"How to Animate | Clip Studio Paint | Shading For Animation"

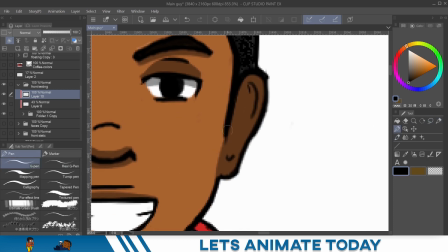8:19 Right around here, something like that. Just to show that separation.
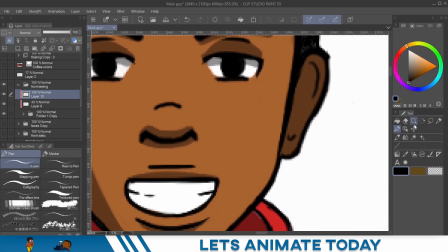8:30 And then what I'm gonna actually do, come out and bring it down just a little bit.
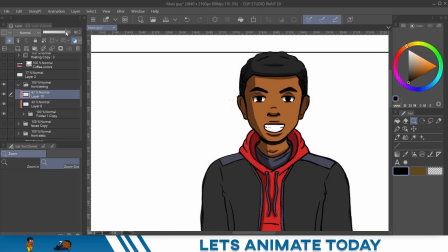8:39 Like right there, 80.
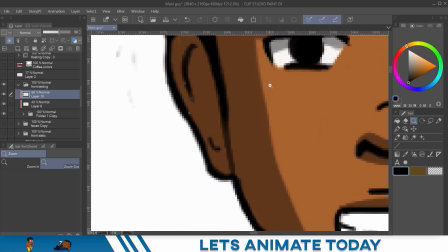8:46 Six will do. So it's just a shadow, but it's a hard shadow. That's the difference between the two. Okay, so let's move on to the last part.
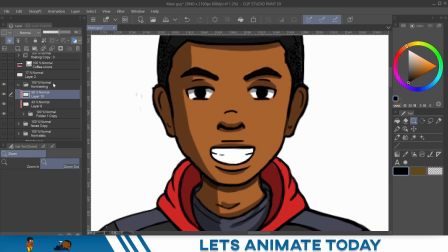8:57 And the last part is the highlights. So let's make a new layer. Highlights. Maybe I should start naming this. Maybe I'll teach you guys some good habits.
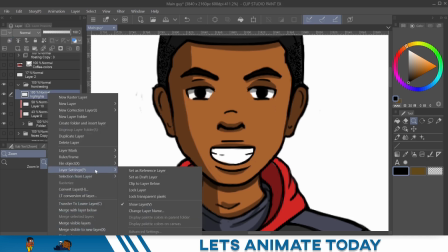9:14 All right. So there's two highlights. You got the regular highlights, which we're working on now.
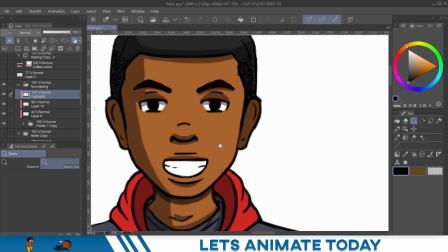9:22 And then you got those really, what do they call them? Like spectacle.
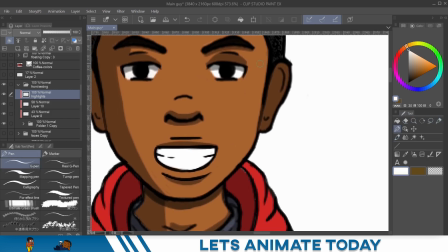9:26 I don't know what the, like reflective light. I don't remember. What is it called?
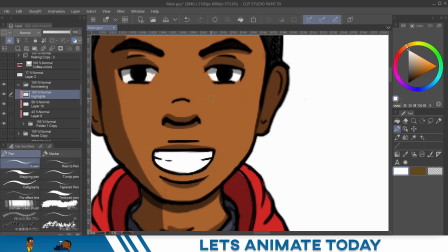9:33 I think it is called spectacle. If somebody know what it's called, please hit me in the comments. Hit me in the comments below. And while you at it, don't forget to subscribe to the channel. We need those likes, man. It brings more attention to our videos.
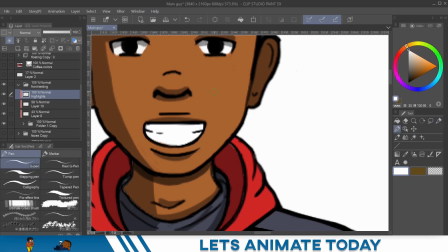9:49 So back to the highlights. So I'm just gonna choose regular white because, like I said, this is not about a setting or anything like that. I'm gonna just choose regular white. And let's test out the way it lays on there.
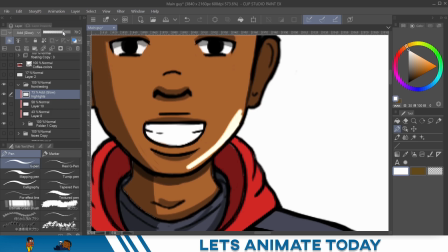10:04 So that is add glow. Let me bring it down some, and actually that's pretty decent.
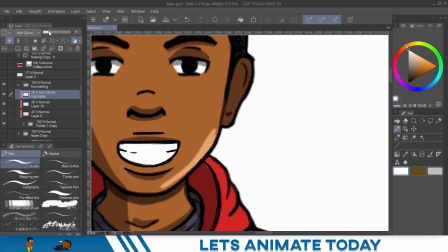10:11 I'm gonna bring it down to, let's bring it down to 17, and let's do a tester on what it looks like right now.
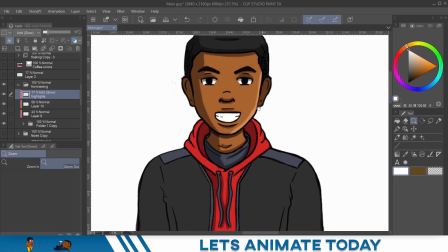10:23 Now I want to zoom back out, and the reason I'm zooming out is because I don't want to lose
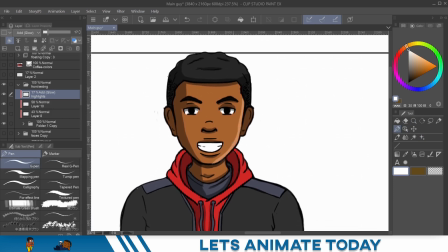10:31 focus of what it looks like on the character. And this is just to bring some balance to the character's look.
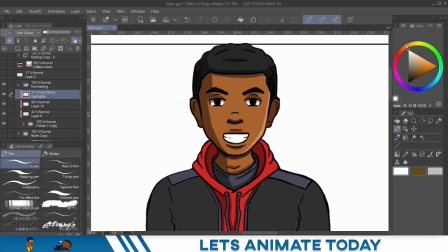10:42 And as you've seen in the last video when I was talking about the blending tool, I'll do the nose like that too, and then I'll come back in with the blending tool and mess with that.
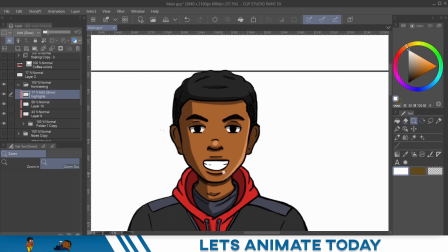10:56 So we'll come in also, let's do the lip.
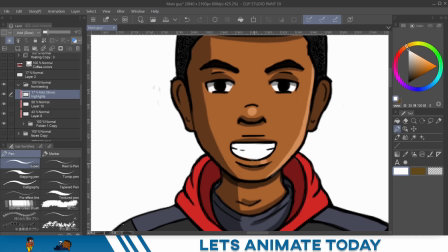11:04 I really like to do the lip,
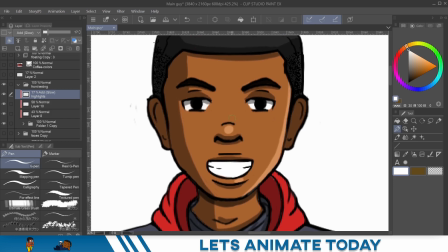11:10 and then mess with the line art so it'll blend in even better.
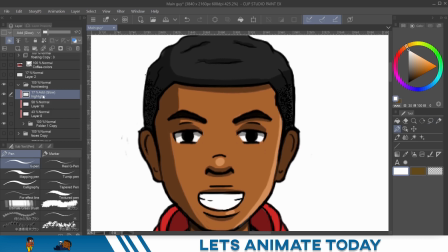11:15 So now that we have that, let me go ahead and blend this out. I'm gonna blur it out actually. And what do we do?
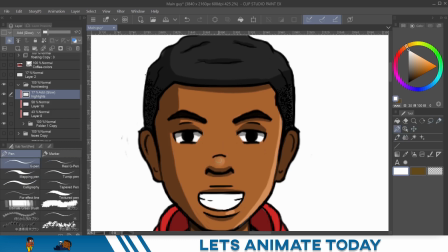11:29 Come back in, right? Another one. Out. And then one more.
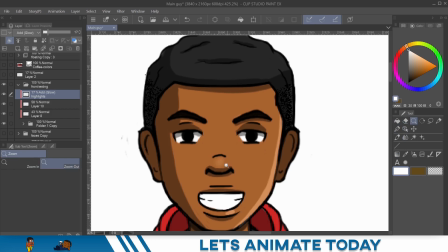11:45 Blur it out just a little bit. Now he got a little bit of lift on it. I'm gonna come back over to this shadow, the original layer.
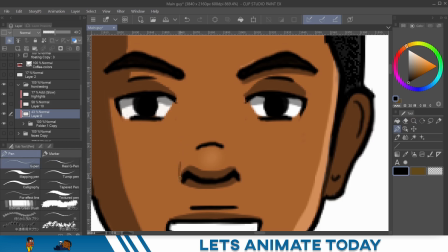11:54 And what I want to do is just put a little bit of depth on that nose and see, come back out.
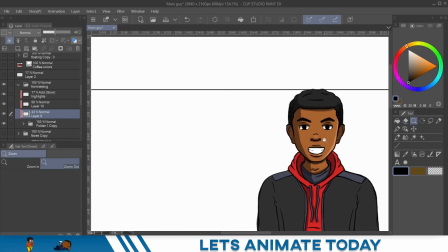12:04 Yeah, that looks a little bit better. Let's bring down some of this.
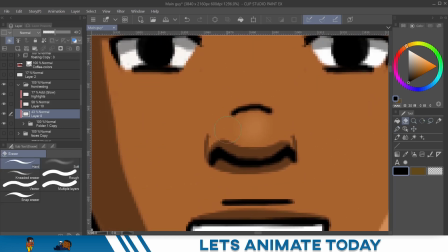12:08 Oops, a little bit.
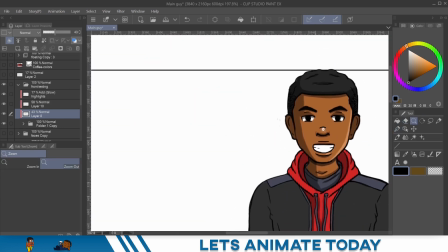12:17 And that is enough. Okay, so we got the shadow, we got the balance on the other side.